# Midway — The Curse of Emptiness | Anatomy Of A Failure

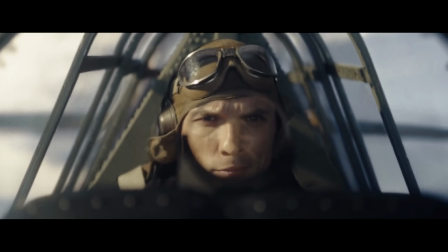[12:15]
As an example, early on there's a sequence where our hero pilots fly over to a Japanese airbase to bomb it.
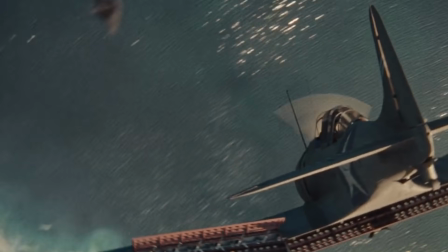[12:21]
And again, having it be set in the Pacific in of itself, it is pretty cool.
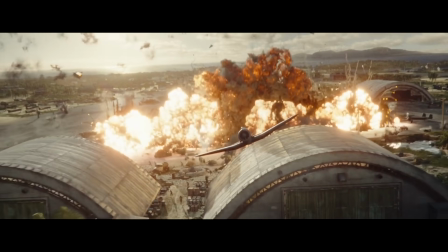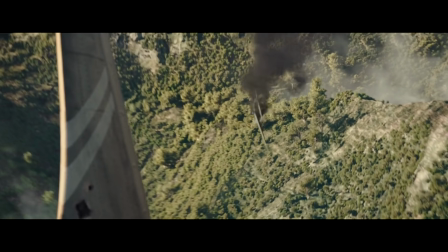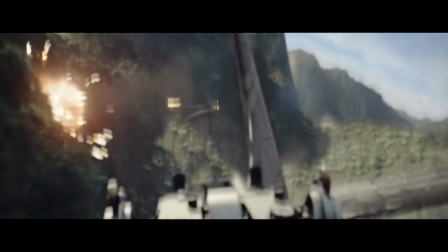[12:37]
But all the cool visuals and explosions aside,
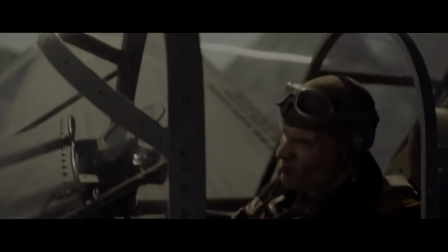[12:40]
the audience won't remember this sequence for more than two minutes into the next scene because it is completely meaningless.
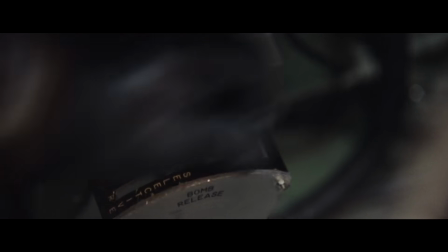[12:47]
We don't know why we're attacking this airbase, we don't know what we're attacking it for or what we're trying to accomplish by doing so.
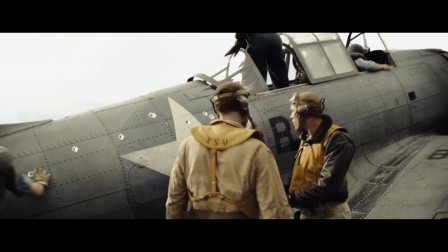[12:53]
The entire sequence carries no consequences to the rest of the movie whatsoever. You could have just cut it out and the narrative would have played out the exact same way.
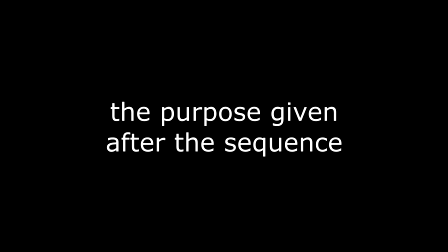[13:02]
In other words, it serves no purpose.
Signal the fleet, tell them it's time to haul ass with Halsey.
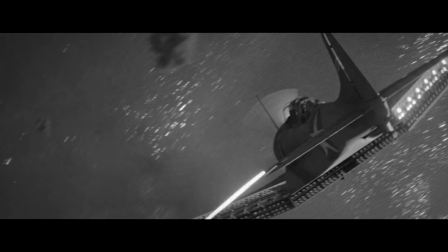[13:08] Yes, sir. You heard the man. Signal the fleet.
Destroying the Japanese airbase to protect the advancement of the USA ships is great,
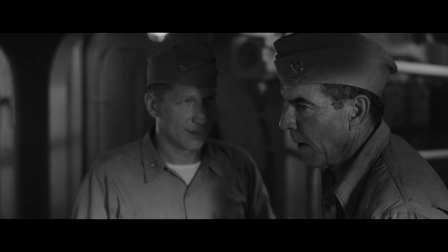[13:16]
but then maybe first actually visually establish the airbase as a real threat to the ships instead of just casually mentioning it.
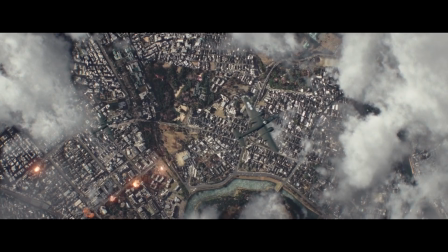[13:22]
Another good example is when we have this whole subplot of Aaron Eckhart bombing Tokyo and crash landing in China.
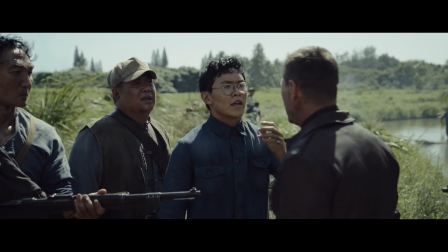[13:28]
We spend so much time on it and yet the bombing leads to nothing. The characters that do it just vanish from the movie altogether.
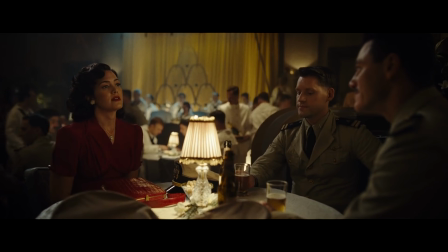[13:35]
And scene after scene, the movie is filled with stuff exactly like this that serves no purpose.
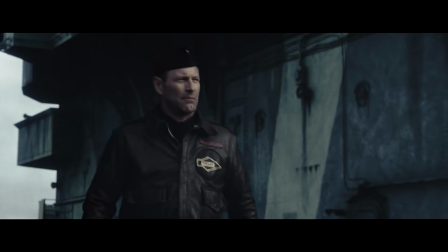[13:41]
And that which serves no purpose is not memorable. The only memorable part about all of it is the confusion as to why we're seeing it in the first place.
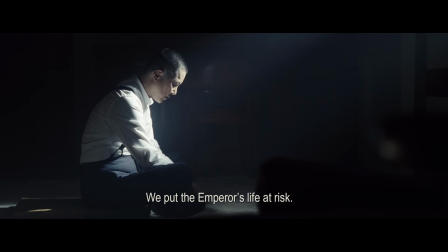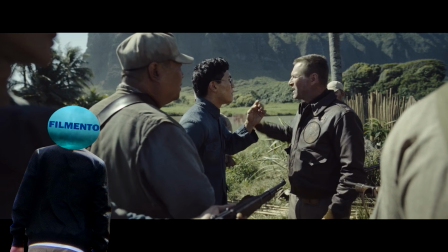[13:54]
Oh, by the way, as I started editing this video, I did realize why this Tokyo bombing and crashing in China subplot is in the movie.
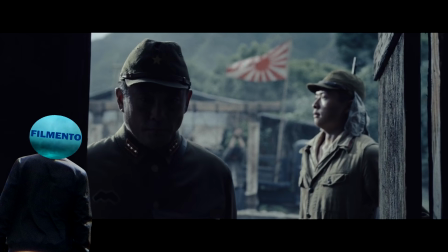[14:01]
It's because a major part of its funding came from China, and obviously it's important to China to showcase how badly the Japanese treated them in that time.
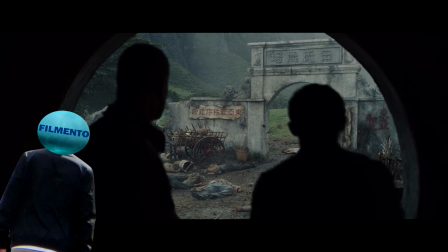[14:10]
And in order to show that, we actually have to go to China. So, there you go.
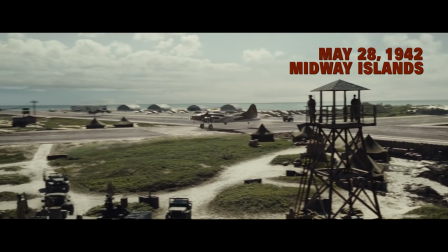[14:14]
To give Midway some credit, this issue gets a lot better toward the end when we actually get to the Battle of Midway.
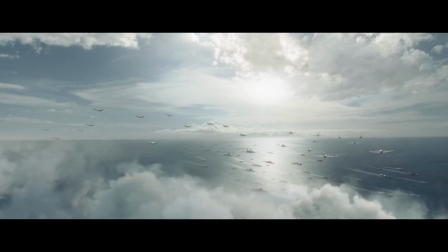[14:20]
Now everything is very clear and does serve a purpose.
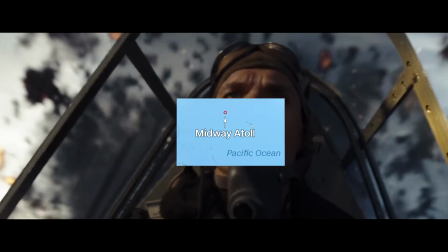[14:23]
We have to destroy these few Japanese megaboats in order to stop them from taking over Midway, which is crucial to protecting the west coast of the US.
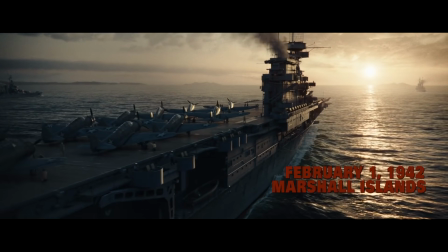[14:32]
But as to why we spend over half the movie on stuff that's clearly just narrative filler and time jumps, I don't know.
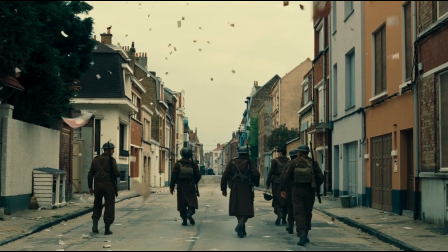[14:39]
It's not like in Dunkirk we spend an hour and a half just casually hanging out in France and only then try to get home at the end.
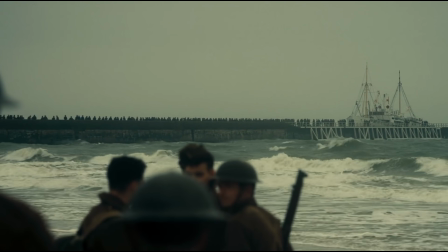[14:45]
That would make no sense.
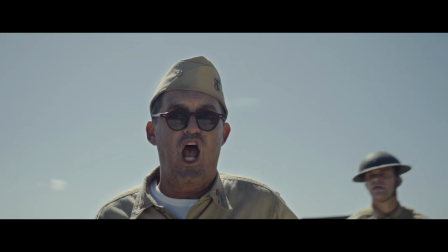[14:47]
But as much as the end part of Midway does function narratively, there's still the problem of us having no human factor in those places we're trying to protect from the Japanese.
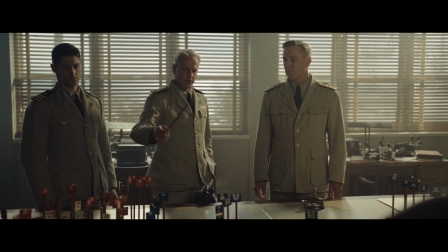[14:56]
We do hear people say that, oh Midway is so important and whatnot,
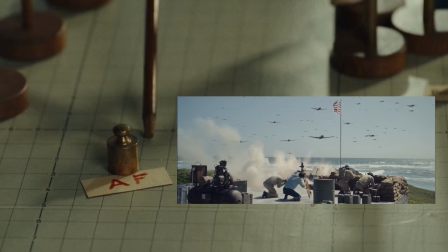[15:00]
but we don't have a single properly developed character down there to explore it through to make it feel important.
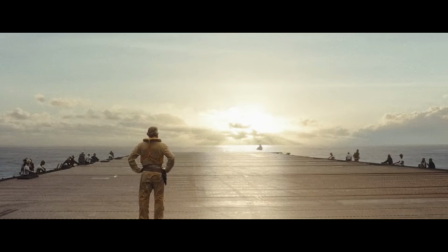[15:06]
We don't even visit the US West Coast, so even though you say it's there and even though I guess we know it's there, it's not the same as us being there through character.
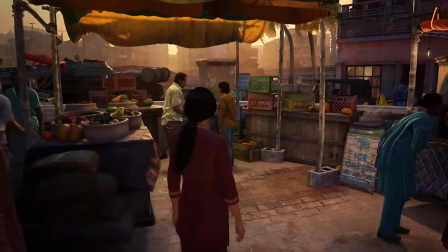[15:15]
At the beginning of Uncharted Lost Legacy we spend a good amount of free time in this Indian city with a random girl for example.
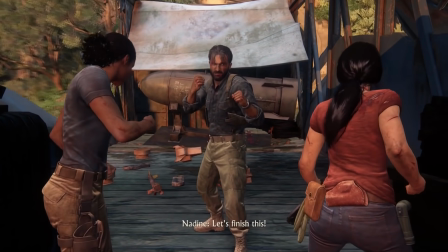[15:22]
And the reason we do that is so that when we at the end are trying to stop the villain from delivering a bomb to that city we actually feel what's at stake.
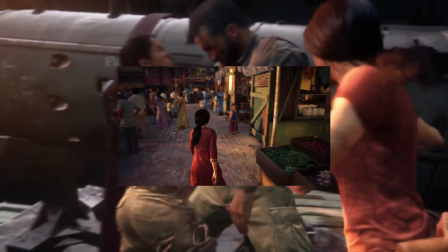[15:30]
We actually feel we need to stop him. Because we've been there to create feelings for the place and the people we're trying to protect.
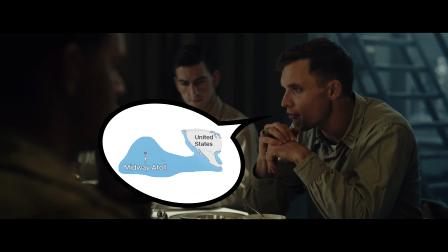[15:37]
And so if you're basing the power of your entire plot on something you just say exists without ever actually showing it and making us feel for it,
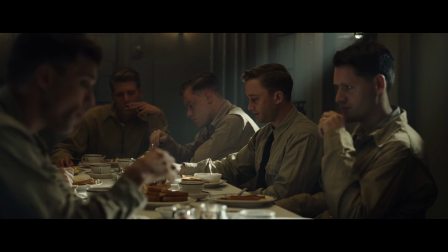[15:45]
I don't think that's a plot we feel for or remember. I don't think that's a movie we feel for or remember.